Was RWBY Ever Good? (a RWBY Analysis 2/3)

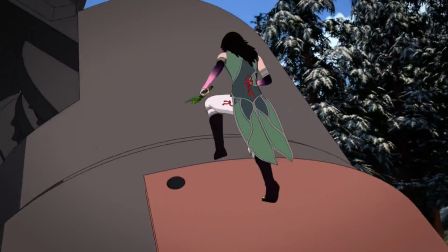For me, there's a big difference between a clever fight scene and a creative fight scene,
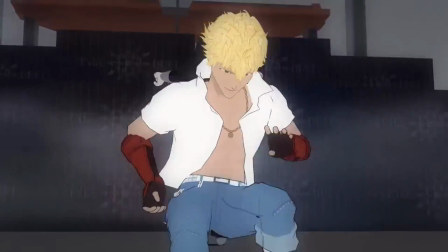especially in something like Ruby where the fights are such a huge part of the show's appeal.
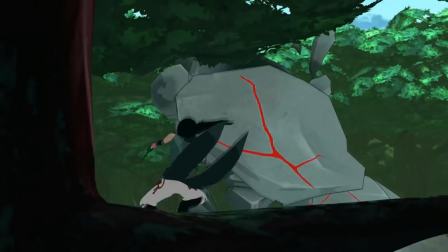A clever fight scene is one where the heroes have to find that one singular weak
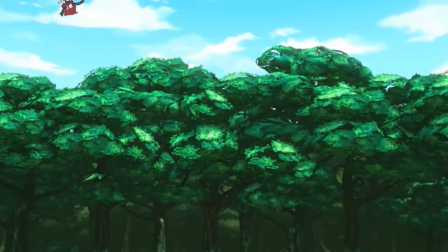point in an enemy and use all of their strengths to exploit that weakness and win the day.
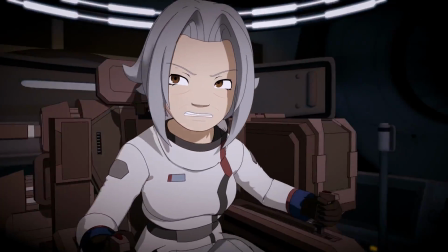This can be most clearly seen in the giant mech fight in Volume 6 where Ruby defeats
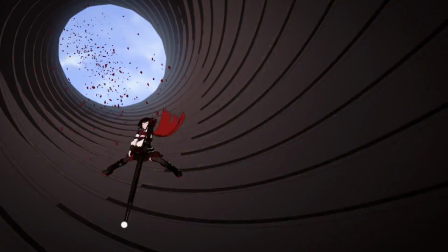it by going inside the cannon while it's charging in order to destroy its dust fuel.
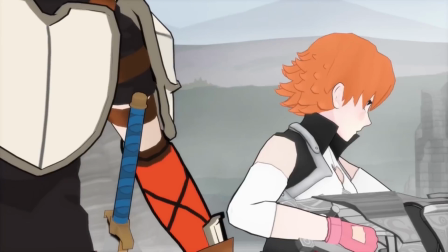In contrast, a creative fight would be holy shit, did that girl just turn her grenade launcher into a hammer,
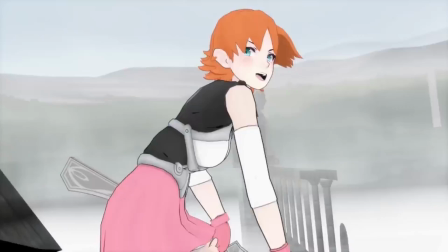use a piece of a bridge like a seesaw, fly through the air like she's riding a goddamn sailboat,
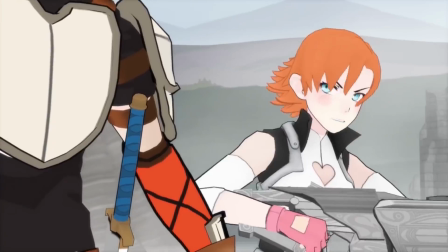and then curb stomp a giant scorpion, all in the span of about 15 seconds?
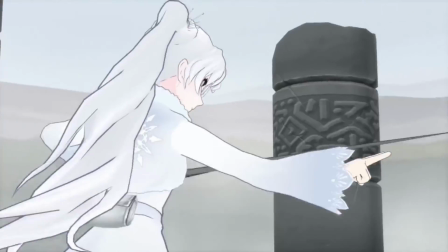Or, hot damn, did that girl just use another girl's weapon as a slingshot to shoot a third girl holding a fuck-off huge scythe into the air at the bird the size of an airplane,
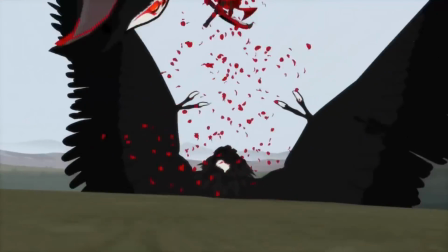and then have that girl run up the side of a cliff until she chopped the giant bird's head off? or literally this entire food fight sequence?
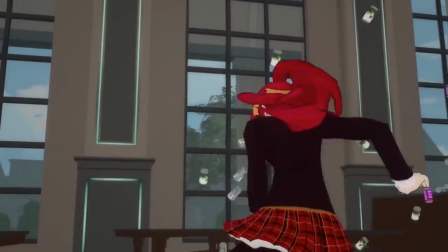That's what I'm talking about when I say that early RWBY has creative fight scenes.
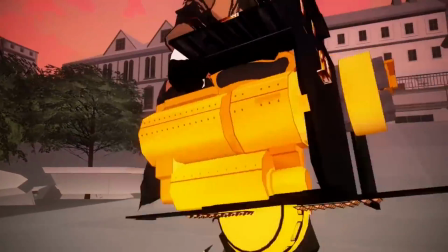They were much more about using as many interesting ideas as possible rather than crafting something well-balanced or perfectly paced.
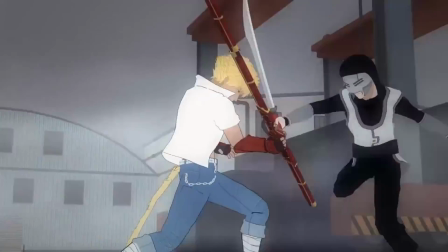Less carefully meter out tension and release, and more this dude uses a staff that's also a pair of nunchucks that are also guns.
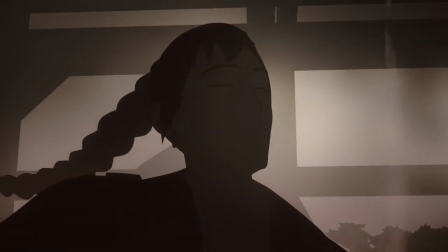Gun chucks. Even the environments that the fights take place in have been drastically scaled back.
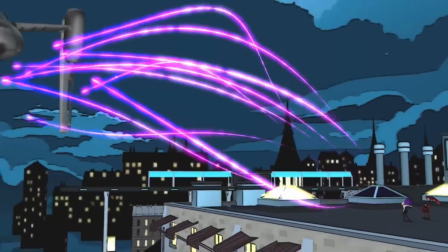In early volumes we have rooftop fights with people firing down from the air,
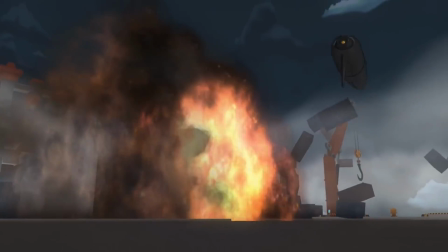a big shipyard filled with giant crates that get thrown around, a cafeteria where everything in it gets used as a weapon,
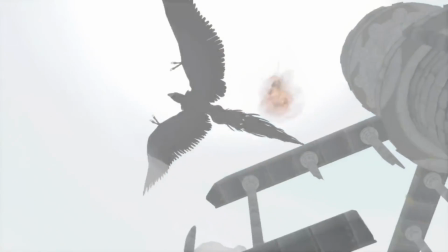a cramped office space that requires a more held back fighting style, a bottomless pit with massive stone pillars and bridges spanning across it,
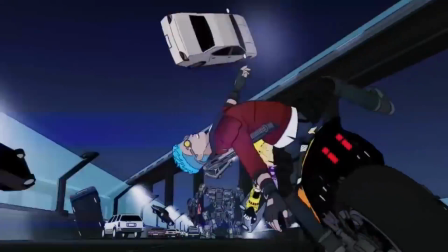a system of highways and overpasses that everyone has to run around while getting chased by a giant mech suit,
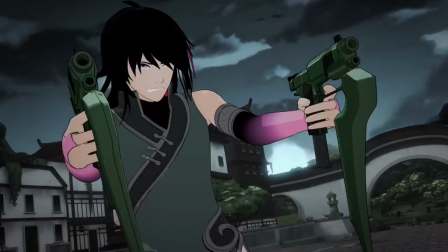etc, etc. Then starting with Volume 4, we get an abandoned town square, another abandoned town square,
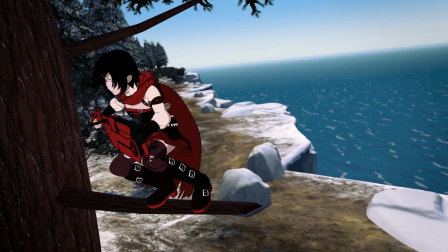a big room with nothing in it, an open cliff face, and another open cliff face.
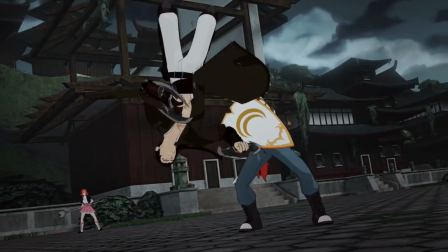Do you see the problem here? Most of the fight locations in later volumes are basically just big open areas with nothing in them.
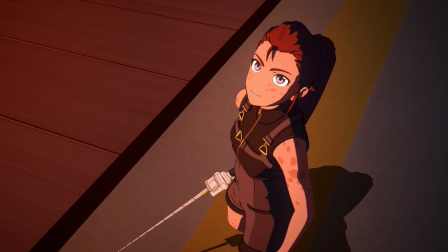The Blake-Ilya fight is pretty much the only one post Fall of Beacon with an environment that truly makes use of its surroundings for an interesting fight.
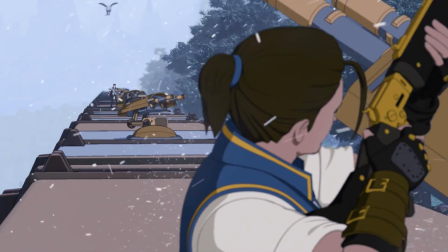There are even moments where it seems like the show is actively trying to shut down creativity.
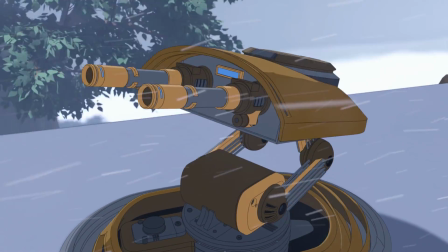In Volume 6, rather than use the train tunnel as a moment to experiment more with the fight scene going on, they instead use it as a way that they can pause the fight completely until they can get back out
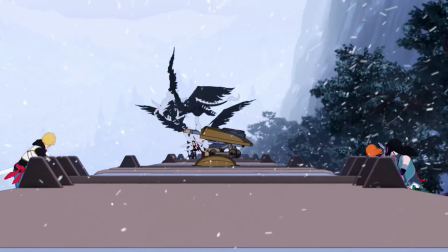to the open area again this decrease in environment complexity also ends up doing
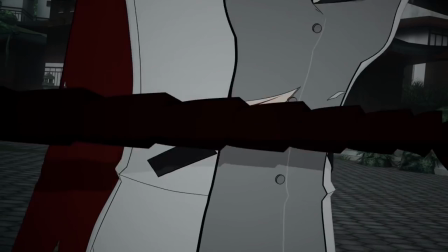a number on the fight's pacing as well the end of the tyrian fight has this bizarre pacing issue where it feels like ruby's attack just comes out of nowhere
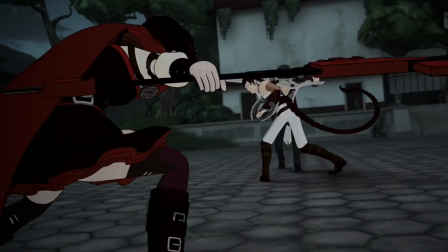after a few seconds while everyone just stands around doing nothing because we as well as all of the characters can plainly see where everyone
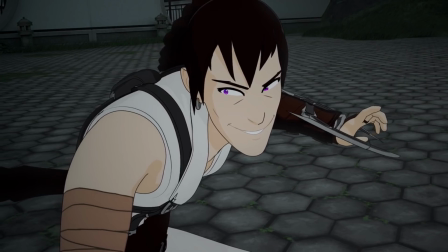is in a given fight scene there's less opportunity to work in the surprise of a character coming back into the fight.
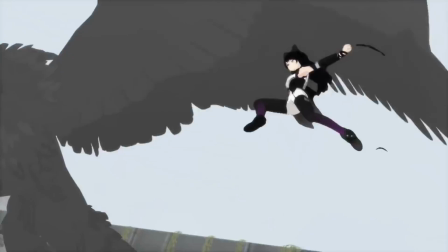Objects that work as cover or barriers separating them from the rest of the fight are easy ways
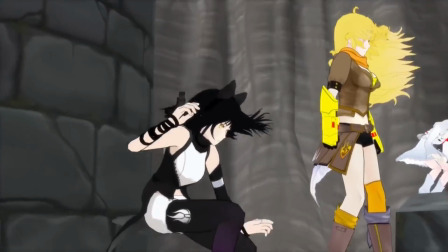to segment the action into different chunks and hide the character from your mind's eye.
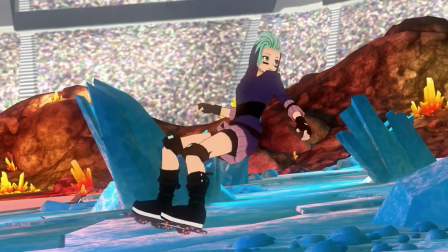You subconsciously think, I know they're still there, but I don't know exactly where,
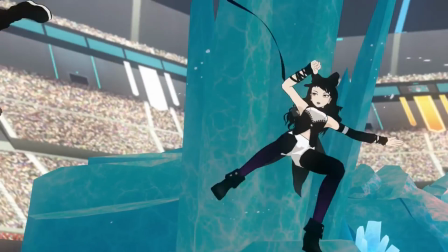which makes their re-entry into the fight much more impacting. When everyone's just standing around in an open field,
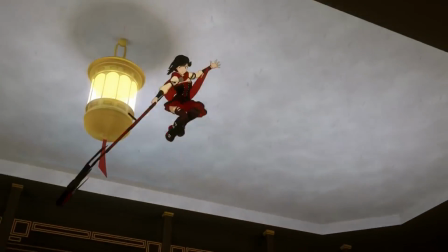it makes you wonder what the hell they're doing when someone else is fighting and why they're just standing
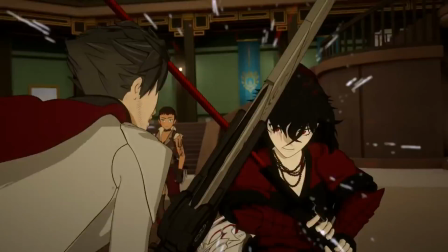around because you subconsciously recognize that they're still there staring at the fight.
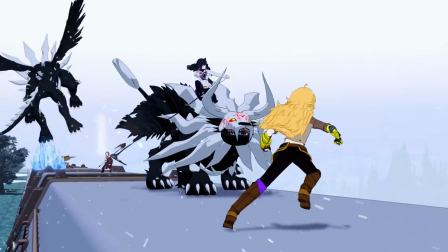There's also the element of movement to take into account.
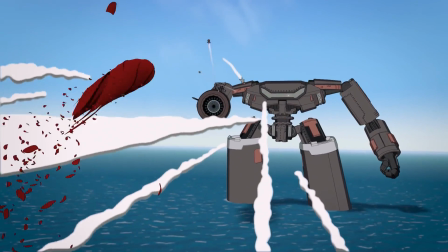Not how the characters move in the fight scene, but rather moving from one location to another.